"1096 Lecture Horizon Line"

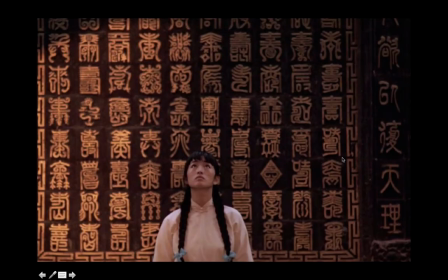[0:00]
The horizon line, unlike this vertical backdrop, divides a space horizontally.
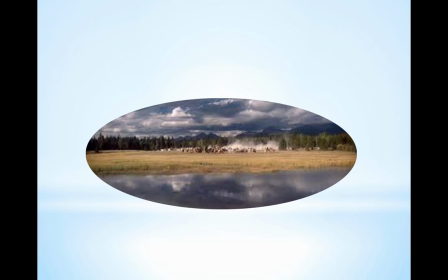[0:06]
When we talk about framing a shot with reference to a horizon line, we're referring to the amount of horizontal space that dominates the frame.
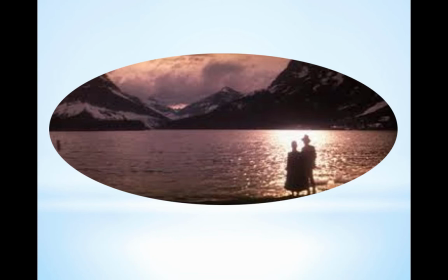[0:13]
In these two shots, the intention is to have the couple dwarfed by nature so the horizon is above them.
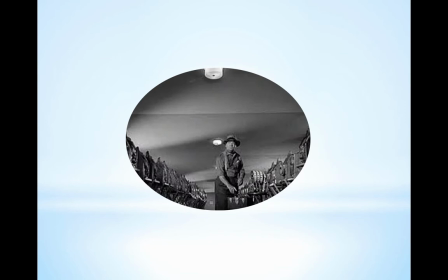[0:19]
With this view, the horizon line is low so that the man is prominent in the frame, making the background less sublime and giving him a solidity and power. Whether the horizon line is high or low, it allows the viewer to identify with a character the director wants to diminish or enlarge given the circumstances in the story.
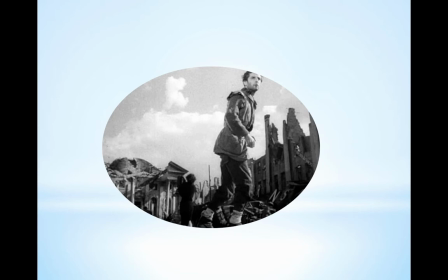[0:39]
As in this shot, the ruins recede with a lowered horizon so that our focus is on the man emerging at odds with his surroundings.
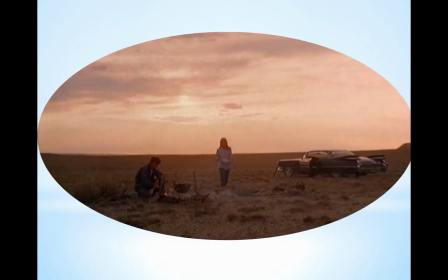[0:48]
Whereas in this shot, from Terrence Malick's Badlands, the director wants a balanced frame, lending a peacefulness to the scene so that the actors, although tiny against the expanse, seem at one with it.
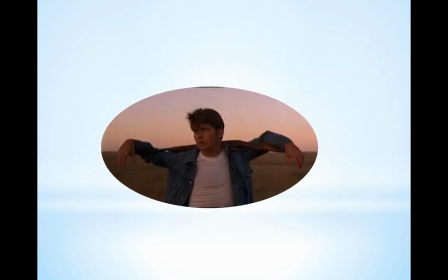[0:59]
Here Malick has Martin Sheen crucified against the horizon. He's young, at one with the prairie, and doomed.
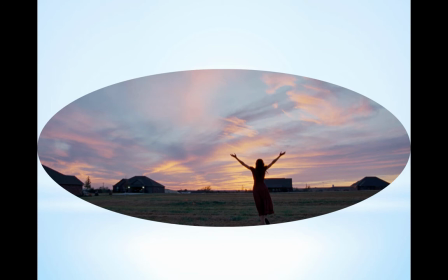[1:08]
Horizon lines are important for establishing shots. Sometimes referred to as the master shot, establishing shots provide the larger context for the series of shots that draw you into the scene. Extremely important for continuity,
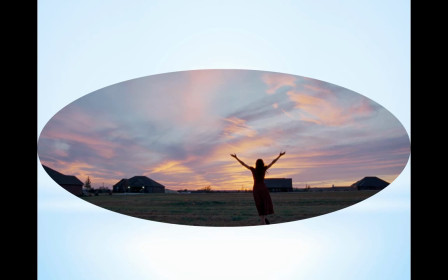[1:21]
this is usually a wide-angle shot that orients the audience vis-a-vis the action in the film so that time and place don't get confused.
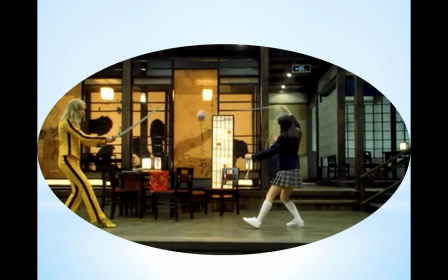[1:29]
Like this shot from Kill Bill, the women dominate the horizon line and the framing provides a context for the scenes that take place inside.
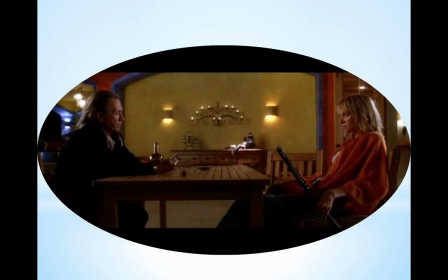[1:37]
Like this scene, a finer detail of a smaller room inside the building where the horizon line bisects the action evenly,
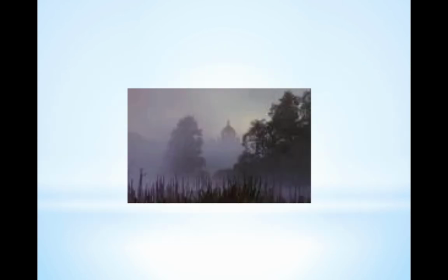[1:44]
giving the impression of a standoff. A good establishing shot not only provides a setting for the action of the scenes that follow, but given a good location scout working with the production designer, it can fill out the mood of the movie as much as good sound design.
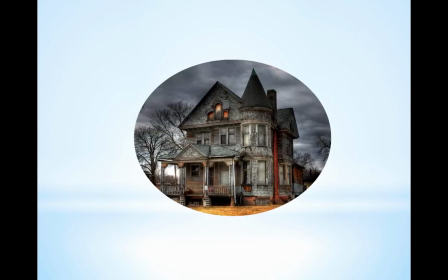[1:57]
Given the nature of our horror movie, the house our actress enters is almost another character since it will embody the creepy setting our phantom assailant emerges from.
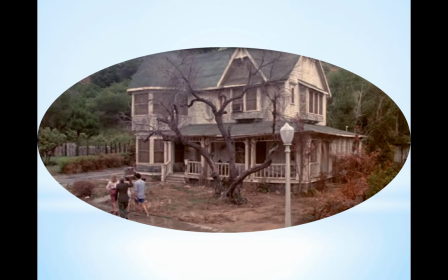[2:07]
To add portent to the house and give it mystery, it might be wise to frame the shot so that the house dominates the horizon line.
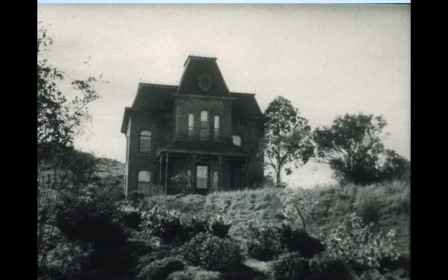[2:14]
A good example of this can be seen in Alfred Hitchcock's Psycho. The Bates Motel looms above the horizon line like a gothic nightmare about ready to descend.
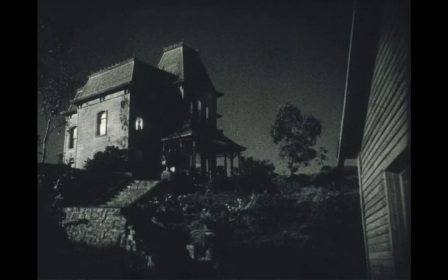[2:24]
Add night to the shot, and we have a perfect context for Psycho. But for a horror movie, the building doesn't have to be preponderant.
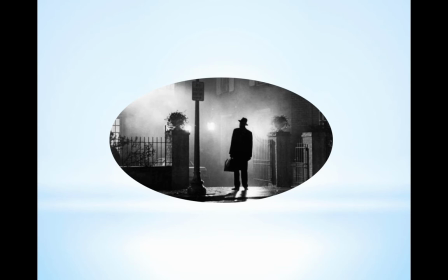[2:31]
It can, as in this shot, be shrouded with mist that diffuses the light in an eerie way.
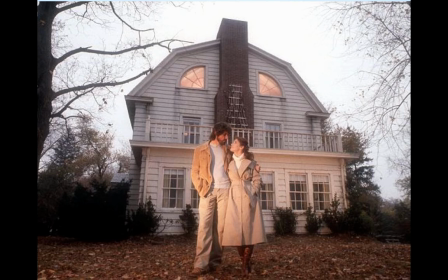[2:37]
Or the house can be imposing like the one here that is used for the Amityville Horror, and still hide the evil inside.
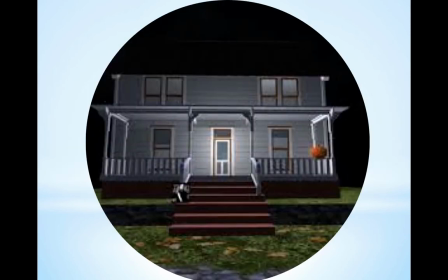[2:46]
In any John Carpenter movie, the house in the establishing shot sets up the horror that is to follow,
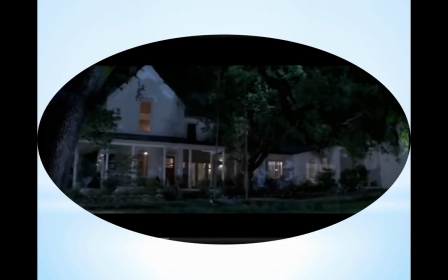[2:52]
and as an indication of the looming dangers the characters face, is always higher on the horizon line.
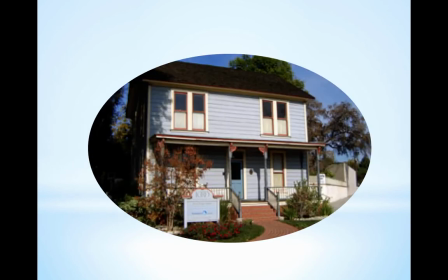[2:57]
In the light of day, to make a house like this look more benign, the horizon line is lowered.
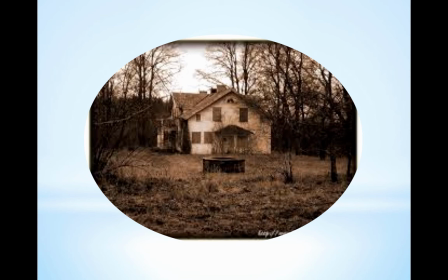[3:03]
In this daguerreotype from the movie The Ring, it hints at crimes in the past. The rather commonplace house sits higher on the horizon line and set back in the woods with closed shutters, looks forbidding.
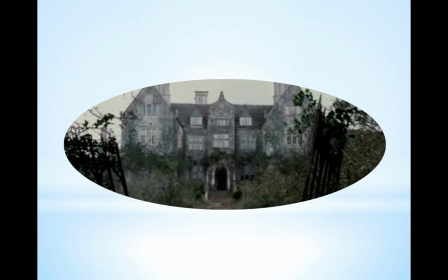[3:17]
And with this classic chateau meant for a setting to an Edgar Allan Poe story, notice how the hedge helps raise the bleak, gray stone edifice above the horizon line.
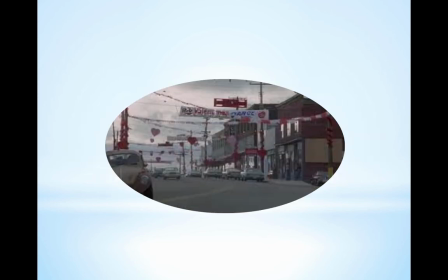[3:26]
Enter at your own risk. While we're on the topic of horror, take a look at this establishing shot from My Bloody Valentine. The dreary, mundane street is dominated by dark valentines swaying above the horizon line.
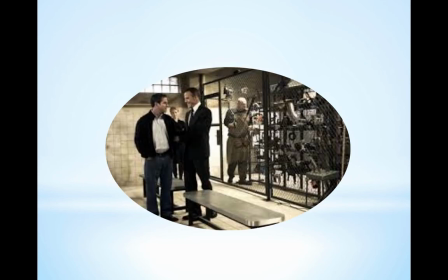[3:39]
And here, in the hostel, our characters are framed in a locker room by a cage whose shelves raise the horizon line with troubling instruments of torture.
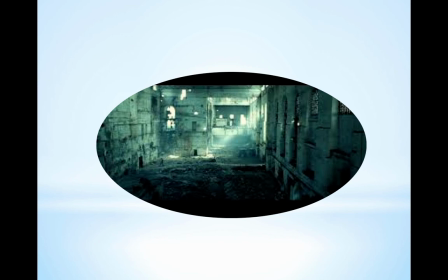[3:48]
Getting a glimpse of the creepy abandoned warehouse makes one hesitate about approaching the receding hallway rising on the horizon line.
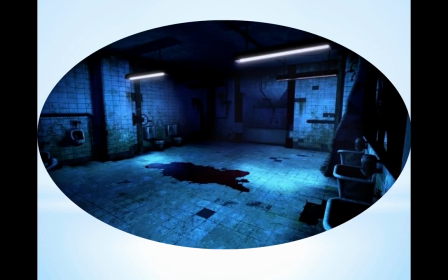[3:56]
And if we're looking at some of the interior establishing shots to popular horror movies, a tilted, higher horizon line lends to the terror, especially if there are dark stains on the floor.